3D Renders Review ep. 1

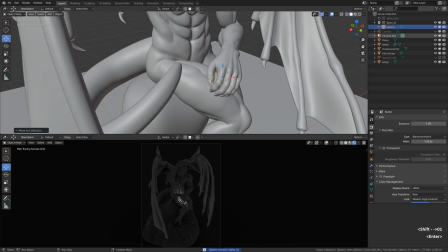1476s
You can also notice that something is glowing over here. Let's put it to its own collection as well. and the environment should be set to 0 because I want a blank canvas as usual in order to create something new,
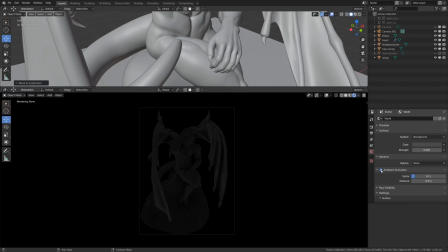1492s
but we still see some lighting, and that's actually ambient occlusion. Very well done.
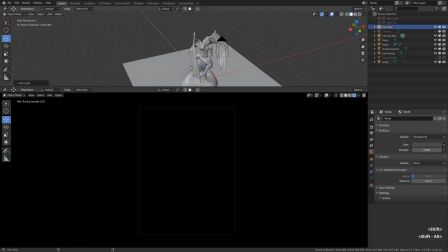1498s
I will switch it off for a moment. We can enable it further down the road.
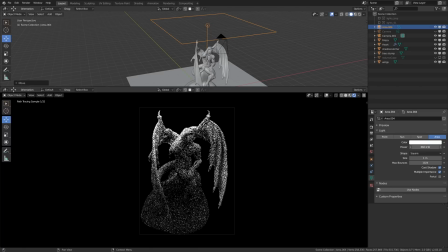1503s
So I will start with a simple area light which will serve as the key light,
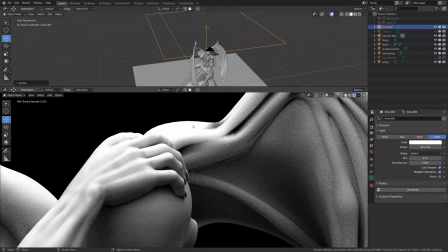1508s
and right away I notice something peculiar going on with the color management, and it's completely reasonable to have something like,
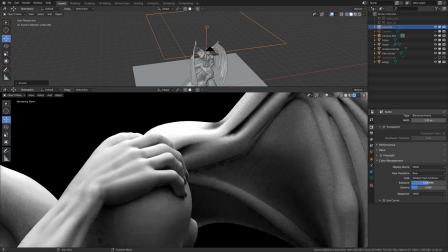1516s
I don't know, not filmic when you add the volume light in your scene, the volume scatter shader rather,
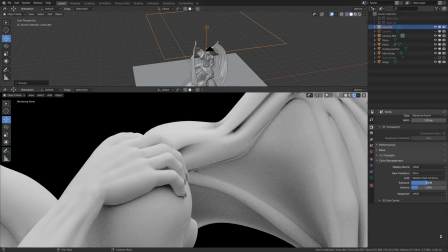1525s
and you want the color levels to still punch through, so you experiment with some crazy color management and it's reasonable.
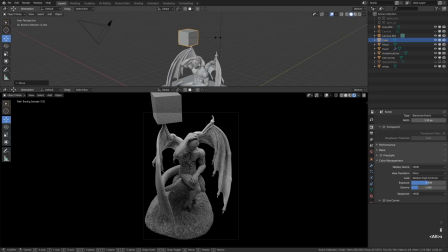1533s
But let's set it to filmic, because it will give us more freedom to experiment with the really hot light sources.
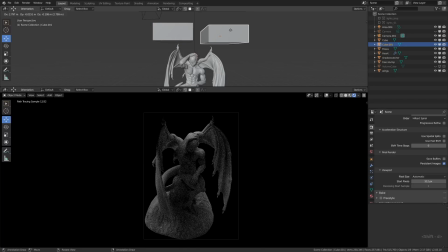1541s
Filmic is much more forgiving when it comes to high brightness values and high exposure generally.
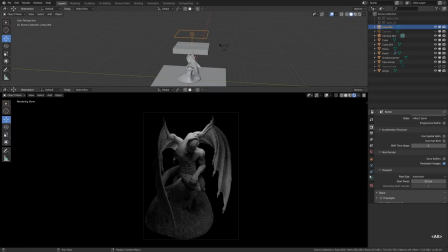1548s
And in order to control the coverage or distribution of light, I added a bunch of light blockers
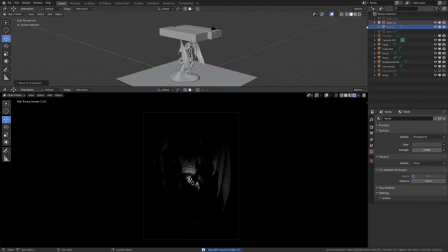1556s
and made them invisible to the camera, so it just blocks the light, so we can fine-tune it a little bit better.
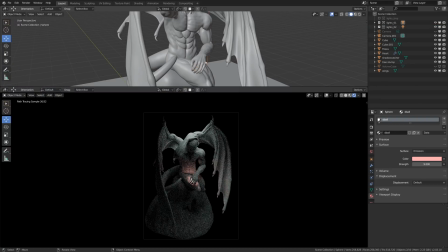1565s
And I think we can really emphasize the idea of the glowing heart.
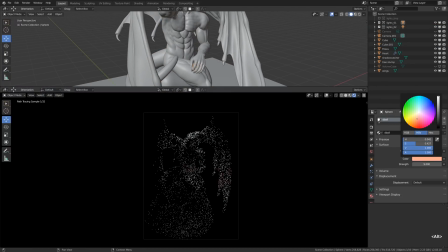1570s
Is it heart? Whatever.
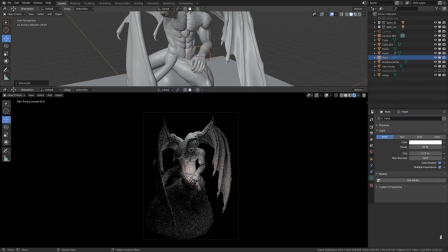1572s
We can emphasize this focal point by introducing a stronger, more colorful light source, and even complement it with a bunch of additional light sources that would simulate bounced lighting.
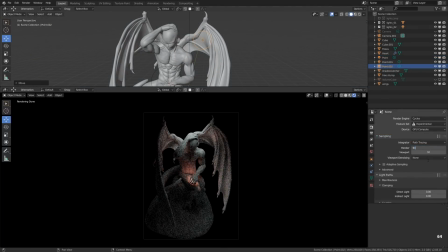1587s
So here I positioned a bunch of extra light sources, the reddish color in each of them,
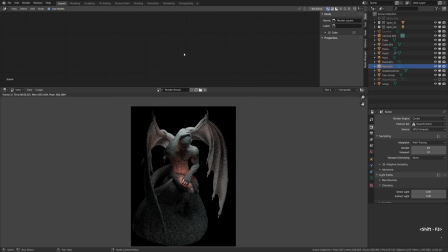1594s
near the wings of this angel, I guess.
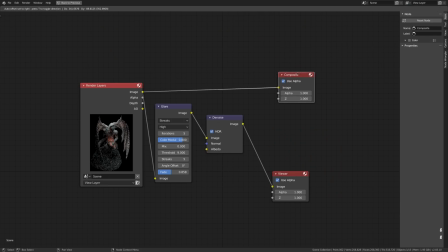1599s
Okay, now let's move on to the post-processing.
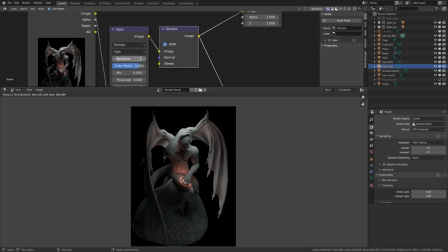1602s
Here I just added the denoise node to experiment with a lower sample count, just for the sake of faster iterations.
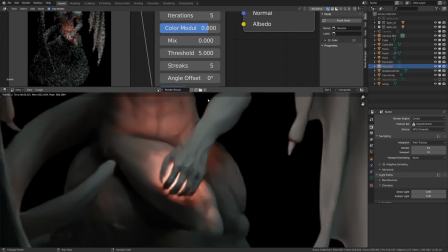1611s
This glowing part of the image will definitely benefit from extra glow, so I'm reducing the threshold of the glare effect to something like 0.5,
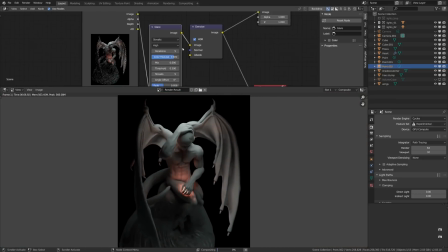1621s
and to drive it home, I will even duplicate the glare node to be switched over in
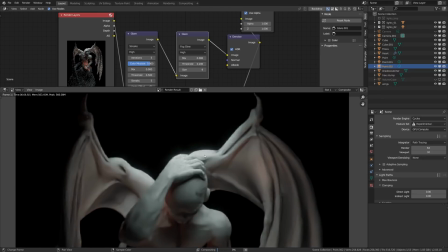1630s
the fog glow mode rather than streaks for soft bloom effect.
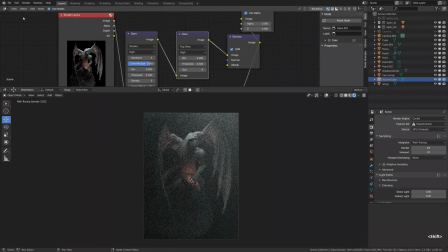1635s
Okay, now we can toggle back the visibility of the volume scattering blocks, and back into shader editor we can safely
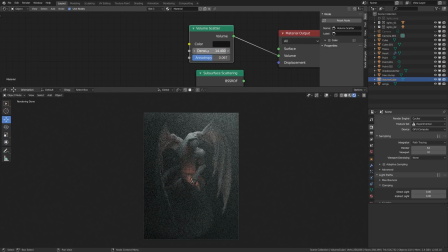1644s
decrease the density of the effect for just a little bit of the murky
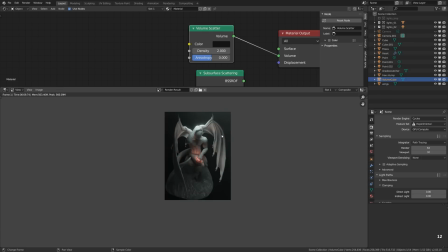1650s
atmosphere rather than the Silent Hill fog that engulfs everything. I'm thinking about adding an HDRI panorama to
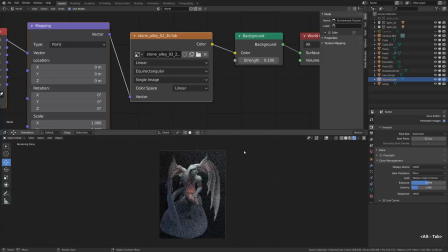1659s
illuminate the fog from all directions and make it glow a little bit,
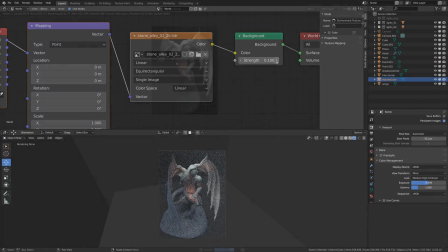1664s
if that makes sense, but that's not for sure.
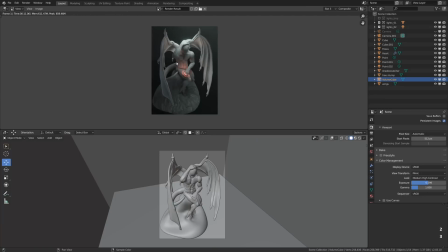1668s
That's one of those attempts that you never know that will end up good or bad.
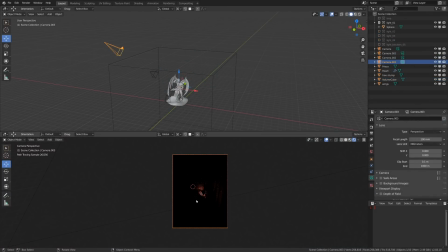1674s
You just test it out and see. So to sum it up, the lighting setup looks like this. The glowing orb and the fake bounced lights, very dramatic and dark, and notice the complementary contrast going on.
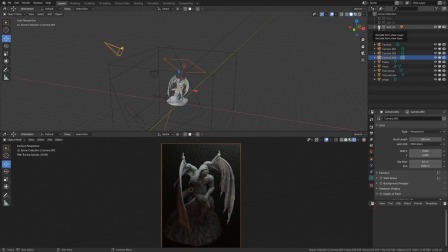1690s
The reddish orb and a slightly cooler main light or the key light. They create interesting relationships of colors in the scene. I think it's pretty interesting. As the finishing touch, I added rim lights.
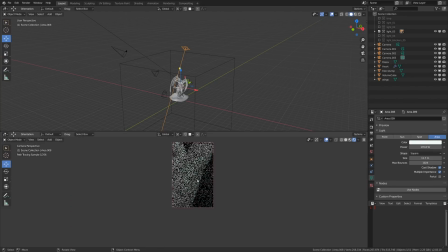1705s
The function of these sharp and bright lights positioned behind the object is to separate it from background.